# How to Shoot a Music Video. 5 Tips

so i don't know what it is about me but every single time i'm back to make a youtube video i either gotta eat guacamole tacos or both grab the guacamole and dip it on the tacos something about me just getting hungry because i know when i'm making a youtube video
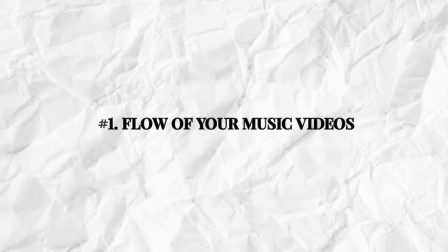it's about to take some time so as i mentioned we're gonna take away things from this music video to apply it in the tips that i'm gonna give you guys today so number one is the flow of your
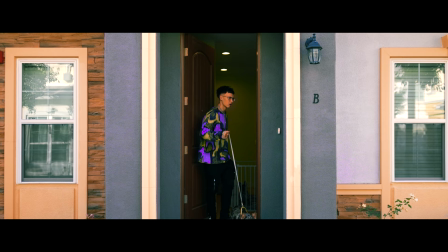music videos biggest takeaway you guys can take from this music video that i say a lot of people don't do have a flow throughout your music video keep it changing
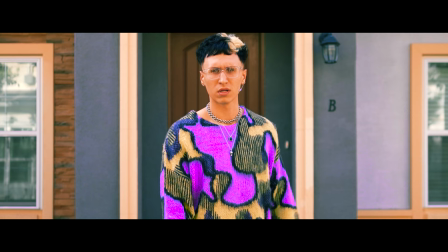keep showing different clips throughout the music video do not show the whole music video in 30 seconds for example the beginning was just
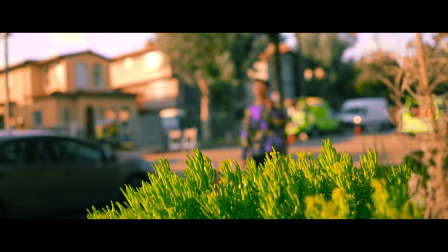really him leaving the house and then from there it translated to the drone shot and then now he's performing as he's walking the dog very very
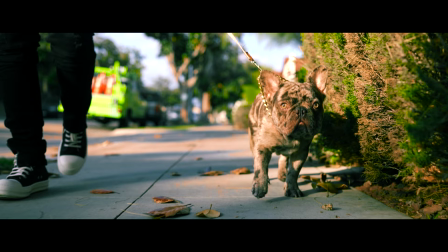simple and it's just keeping you engaged just following the pace of the video is pretty good to make sure you guys always bring in a clip or two that's new to the music video every 20 seconds every 15 seconds every 30 seconds just try to just find a balance and that's one way you can make your music videos better now tip number two this one's quite easy and that is the master performance so if you guys are shooting a
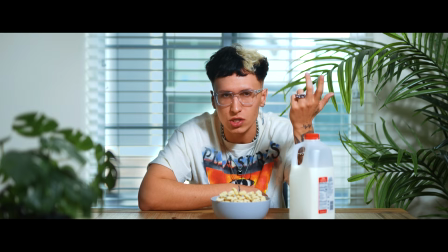music video don't shoot performances all over the place like you can if there's a place where for example this music video required a
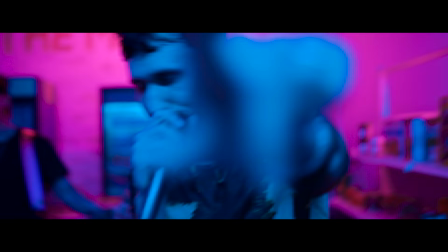lot of performances as a matter of fact i think the whole music video was performances but that was the flow that we wanted to do but there was that one
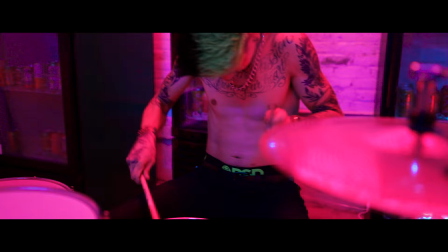master performance and that was inside the mini mart so when you guys are shooting a music video make sure you guys figure out where is the
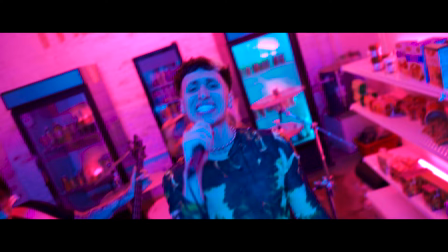master performance going to be at you always want to have at least one dominant master performance that you can cut back in and no matter how many
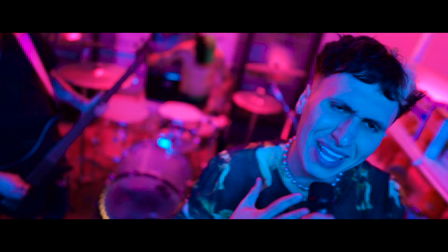times you're going to show that footage it's so clean it's epic you want to have something that's gonna draw the people in now the third advice less effects better shots what i mean by that is i see a lot of people nowadays they just shoot in one corner then they shoot in another corner and then all of a sudden you see the edit it's just like an effect every two seconds unless the effect is gonna enhance your visual or you're gonna just add a little flare to it then it's okay to do some effects but for the most part focus on better shots just look at the music video i shot that one did not have a lot of effects i focused more on simple besides him in the mini mart and i added the
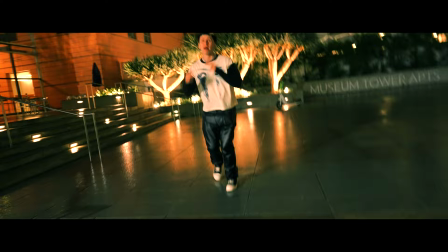jitter effect the shots and the images that i provided took over it wasn't the effect the effect i'm not trying to cover up my
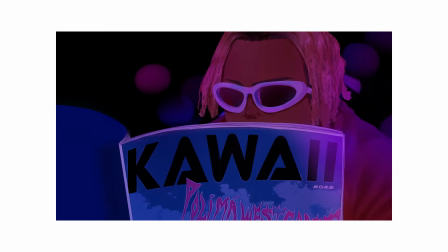scene i want people to be engaged and understand what's going on in the music video you look at the best music videos out there in today's day and age unless the
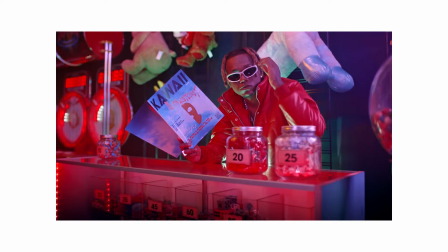effect is going to enhance that video you really just see a simple cut to cut but just the shot is very powerful so focus on the shot not on the effects. Number fourth on the list is switch up the movement. Now the biggest mistake I see a lot of creators today do in music videos and again I know you're probably a victim of this and that is shooting a whole music video on a gimbal.
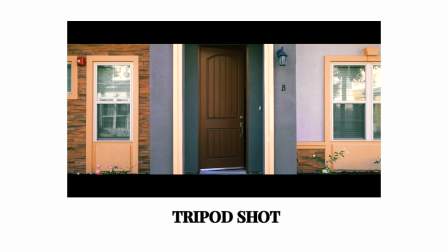Don't be afraid to switch it up. Make sure you always have a tripod with you. Make sure you grab some handheld shots if the story needs it.
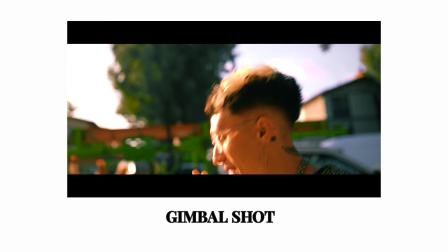Do not shoot everything on a gimbal. Now there There is times, obviously, where you just have to kind of run and gun because that's what it requires.
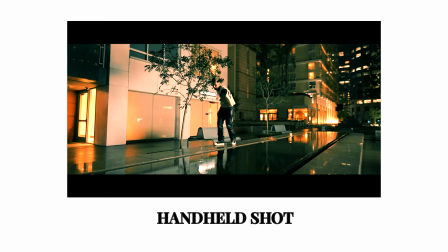You don't have enough time. But if you have the time, please take a tripod. Please grab handheld shots. Use the gimbal as well. But do not use only one static shot. Unless the story needs it, then switch it up.
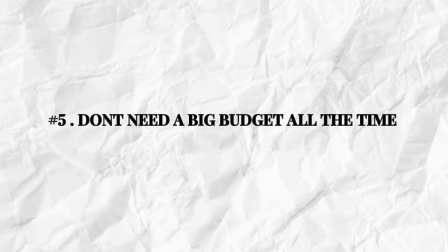Number five on the list is you don't need a big budget to get epic shots.
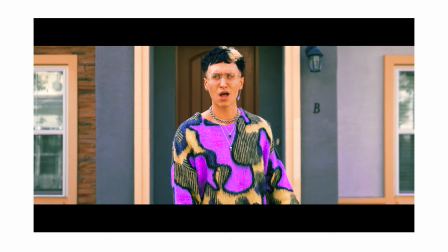For example, the music video you just watched, the first minute or so, it was all shot outdoors.
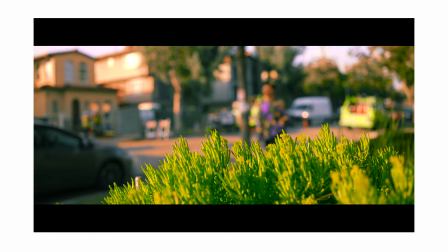No budget.